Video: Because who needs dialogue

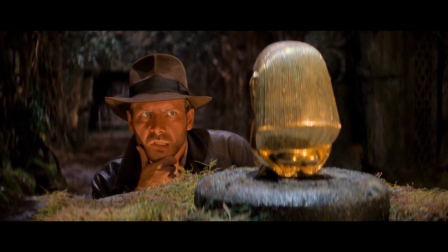(0:10)
In 2014, Steven Soderbergh uploaded his Raiders cut, where he took Raiders of the Lost Ark, desaturated the footage,
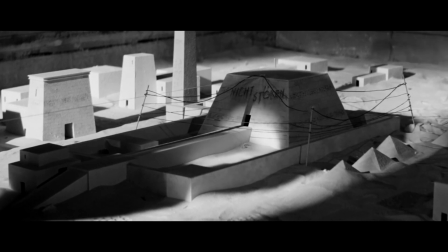(0:18)
removed the dialogue, and replaced the soundtrack with the electronic scores from The Social Network and The Girl with the Dragon Tattoo.
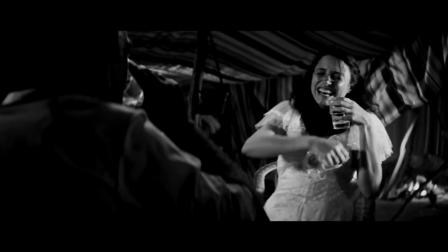(0:28)
And he did this as an educational study in movement and staging,
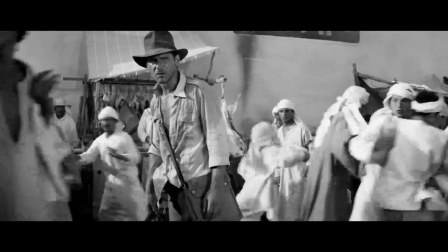(0:34)
because Soderbergh believes that every film should work with the sound off.
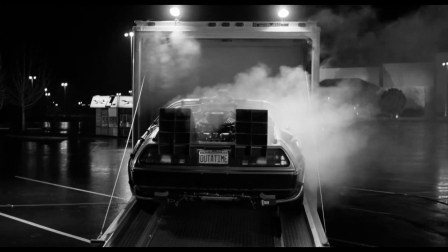(0:39)
So today, I want to take those same principles and apply them to another groundbreaking 80s film,
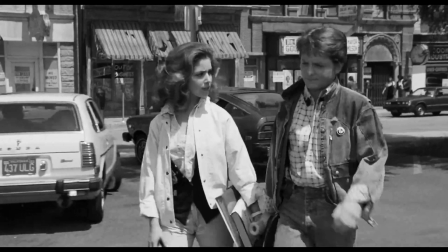(0:45)
because when you remove the color and that iconic score, you're left with only Zemeckis and Cundy's artistic direction,
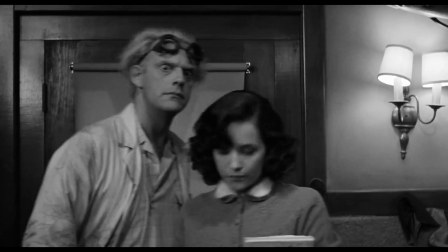(0:52)
how a shot is framed, what the rules of movement are, and what the cutting patterns are.
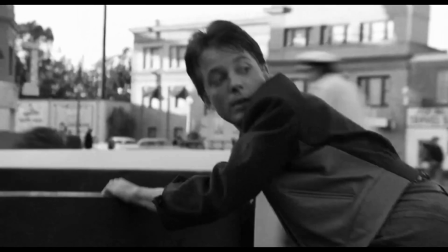(0:57)
And by just using these elements, we're still able to interpret the dynamic of every scene.
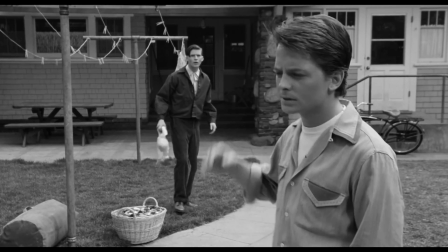(1:03)
What about this scene? What in it? What in the characters? What must the audience experience?
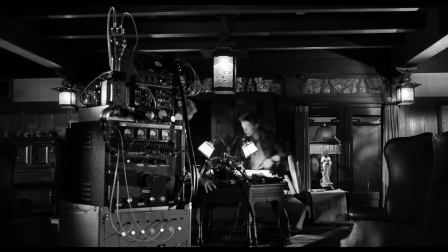(1:10)
And then you find a way to do that interestingly or with some kind of style.
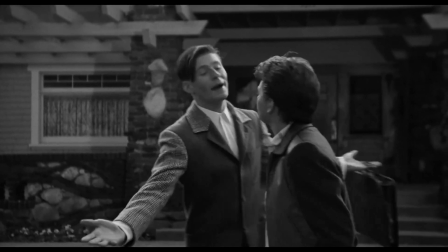(1:16)
A perfect example of this style is the way characters interact with each other.
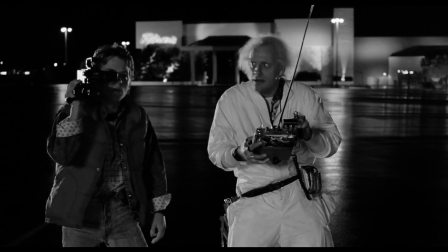(1:21)
If a character is hesitant, they're almost always trying to leave the frame or being dragged through it.
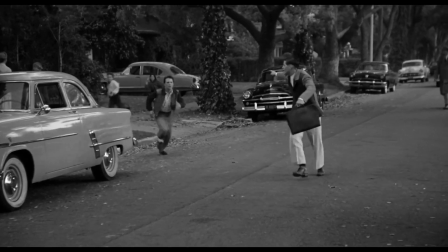(1:28)
And the character trying to convince them of something is either chasing them down or pulling them in.
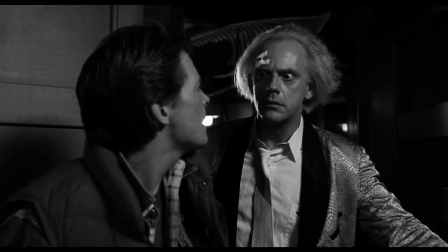(1:35)
It can also be seen in conversations between characters, where every point of change is accompanied by a complementary visual move.
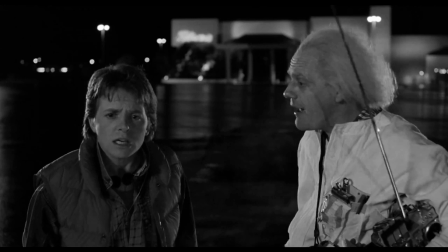(1:43)
If two characters are walking side by side and one gets a new piece of information that gives them pause,
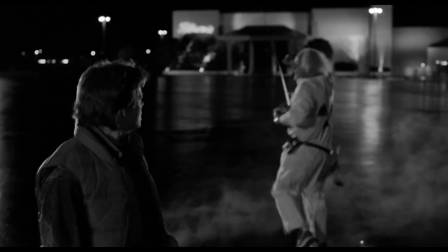(1:49)
they suddenly turn back to pace the other way, pulling the other character with them as they try to keep up physically and with the train of thought.
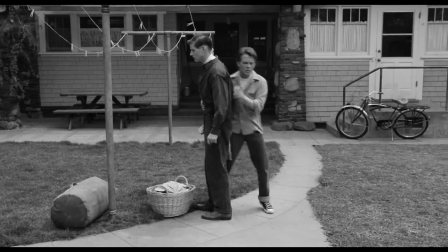(1:57)
And during these movements, their positioning, close or far from the camera, deliberately directs our attention.
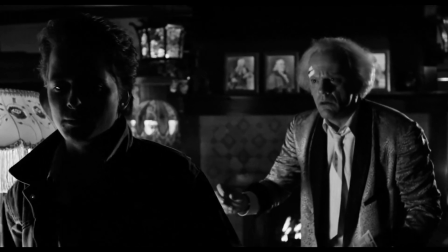(2:04)
You get to be closer when the importance is there, the emphasis.
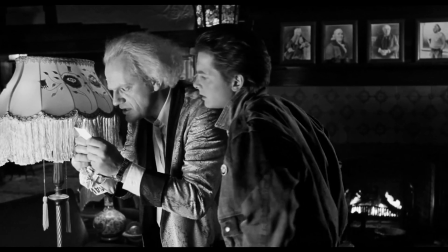(2:09)
You're wider when the audience is supposed to see something,
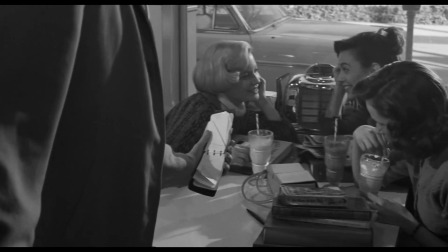(2:13)
You're directing their attention in each case with composition, the camera movement, and so forth.
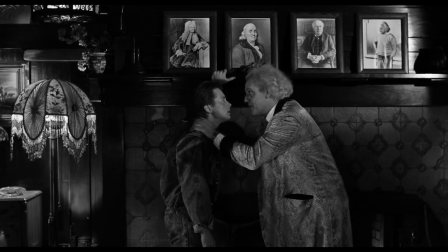(2:20)
A great example is this scene when Marty and Doc are discussing how to send him back.
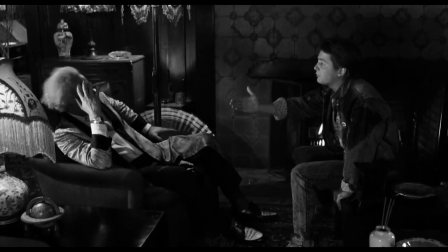(2:25)
We start with Doc and Marty on an equal playing field, so both are sitting at the same level and at the same distance,
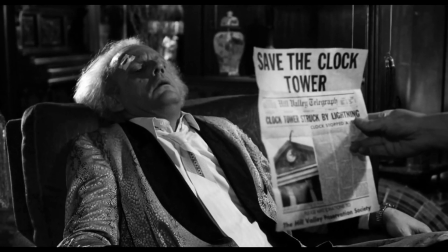(2:32)
with Marty revealing he has information crucial to the scene, causing him to stand up and move closer to the camera.
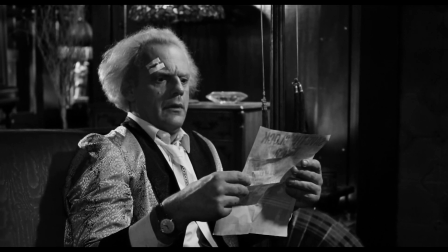(2:39)
But once he reveals it, Doc stands, putting them both back on the same level.
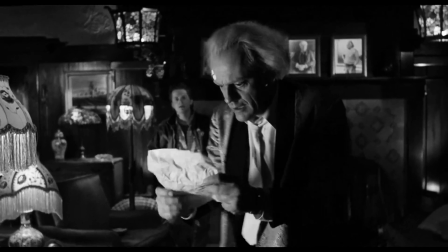(2:44)
And once he gains control, he moves closer to the camera and Marty moves back and sits down.
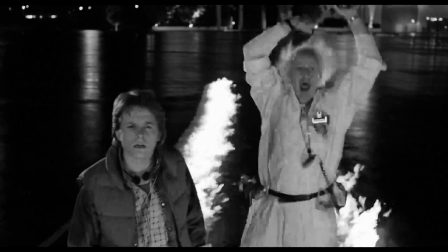(2:50)
A similar technique is used in this scene when the DeLorean first goes back in time.
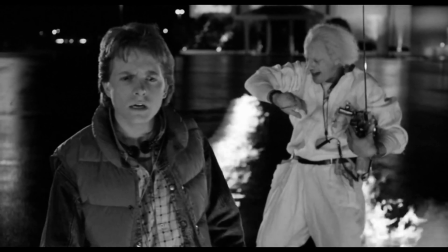(2:55)
Doc celebrates in the background while we focus on Marty's disbelieving face.
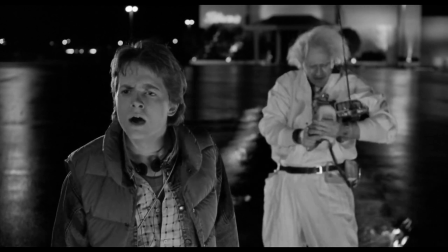(2:59)
But once the shock wears off and they start to see eye to eye, they move back to be on the same level again.
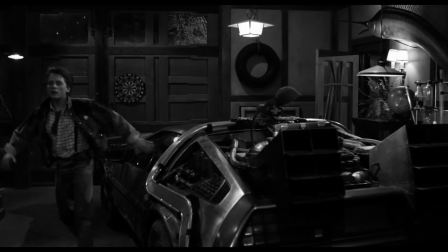(3:06)
These guys, you could choreograph this dance for the camera,
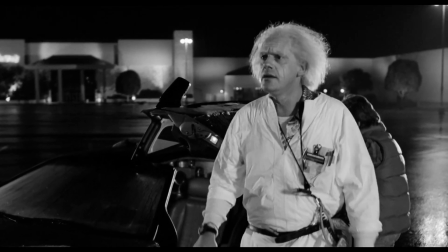(3:12)
and they would find a way to execute it and make it look like it was supposed to be.
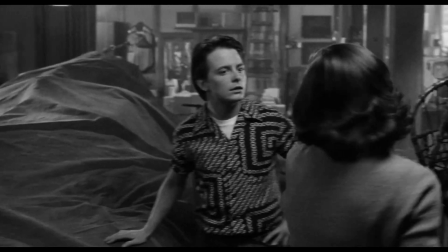(3:16)
This level of choreography was key, because the movement of the camera and the timing of the actors always had to be in sync with one another.
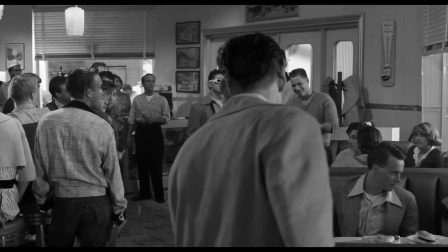(3:25)
Like here, where the camera pans to frame Biff on the other side of George,
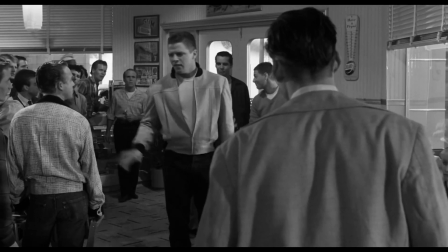(3:29)
allowing us to see him casually push this person, giving Marty enough space to trip him.
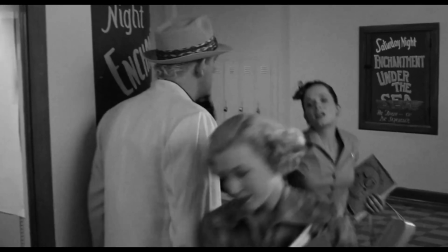(3:34)
Or here, where the camera pulls back to follow Lorraine and perfectly frames Doc's reaction.
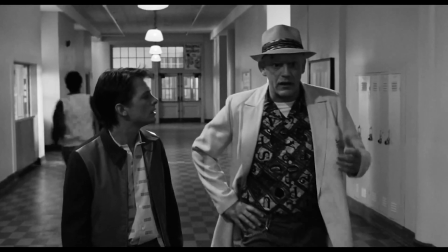(3:40)
And even better, this scene highlights just how efficient Cundy is in his shot selection.
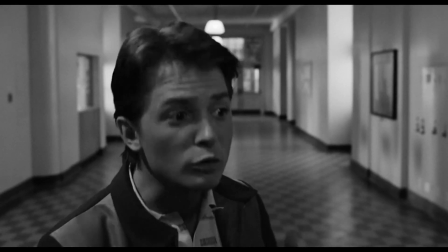(3:46)
Like many of the exposition-heavy scenes in the film, Cundy opts for a long take here,
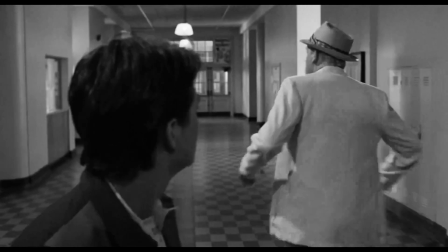(3:51)
with Doc moving in and out of frame as he delivers information, leaving us to once again focus on Marty's reaction.
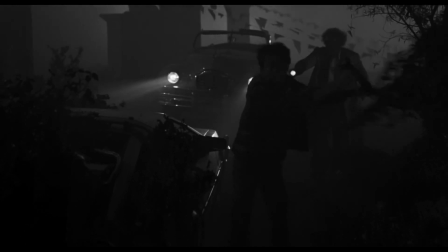(3:58)
That's the most fun of it, is to not set up a wide shot and then not say,
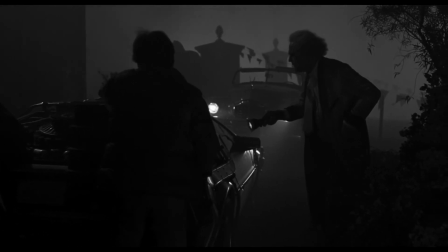(4:05)
well, and then I'll go into close-ups or over shoulders or medium two-shot.
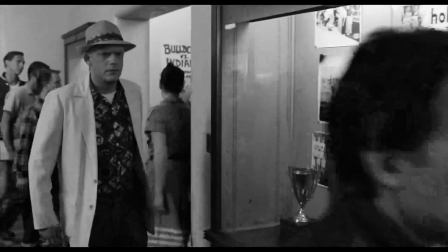(4:09)
But how do you choreograph it so the audience gets that variety of shots?
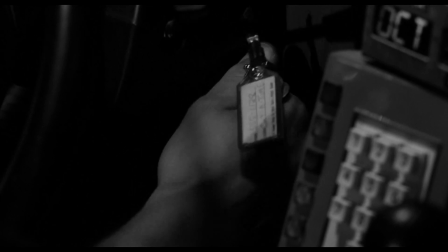(4:15)
And that variety doesn't always come slow.
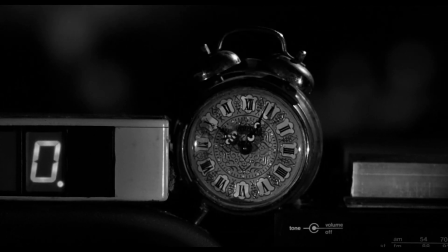(4:18)
Cundy paces his cuts appropriately for the situation.
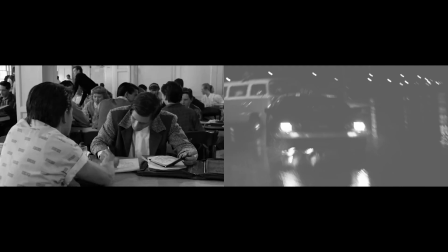(4:22)
If the scene relies on exposition, then we linger on the reaction of the characters who hear the information.
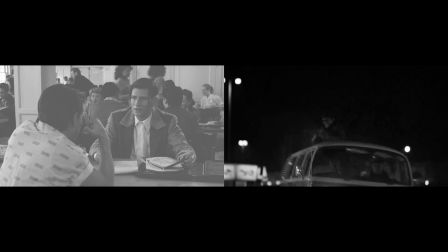(4:28)
But during an action scene, we get fast cuts to illustrate the tension.
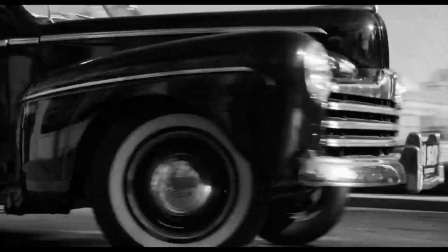(4:33)
During this chase scene, we get a medium shot, a close-up on the car, and a wide shot all within 3 seconds.
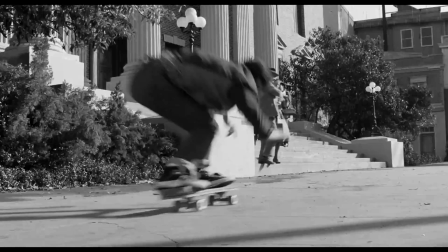(4:41)
And by the time Marty launches off the curb 20 seconds later, there have been a whopping 15 individual cuts.
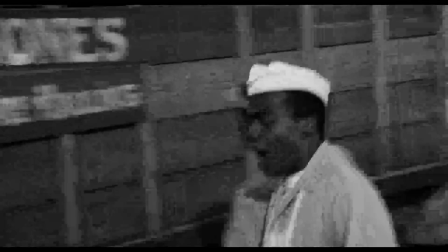(4:47)
And the moment the tension of the chase ends, the pacing immediately follows suit.
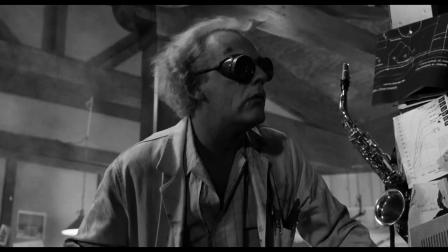(4:54)
There are so many elements to this film that make it an all-time classic, like its tight script or its unforgettable score.
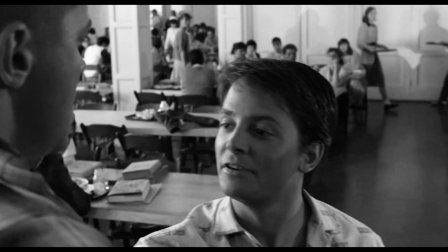(5:01)
But I think what I love most is that even with those elements removed,
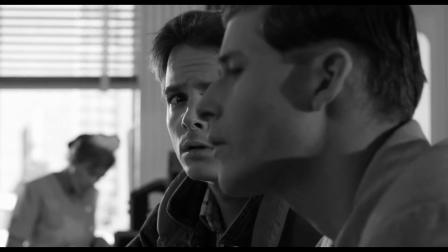(5:05)
the story can still be told to us simply through the blocking and the staging.
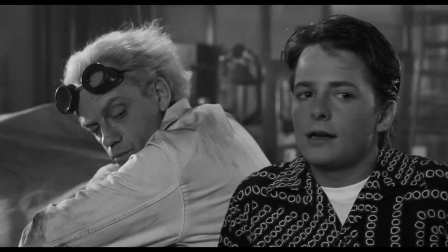(5:11)
So next time you're watching a film, put it on mute and see if you can still follow the dynamics of the scene,
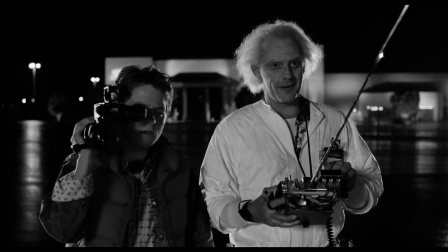(5:18)
because you might just see some serious shit.
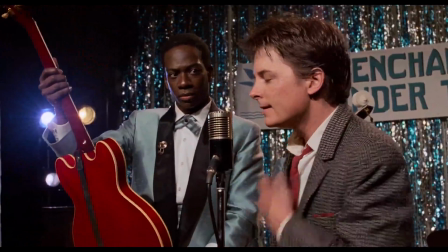(5:23) I guess you guys aren't ready for that yet. But your kids are gonna love it.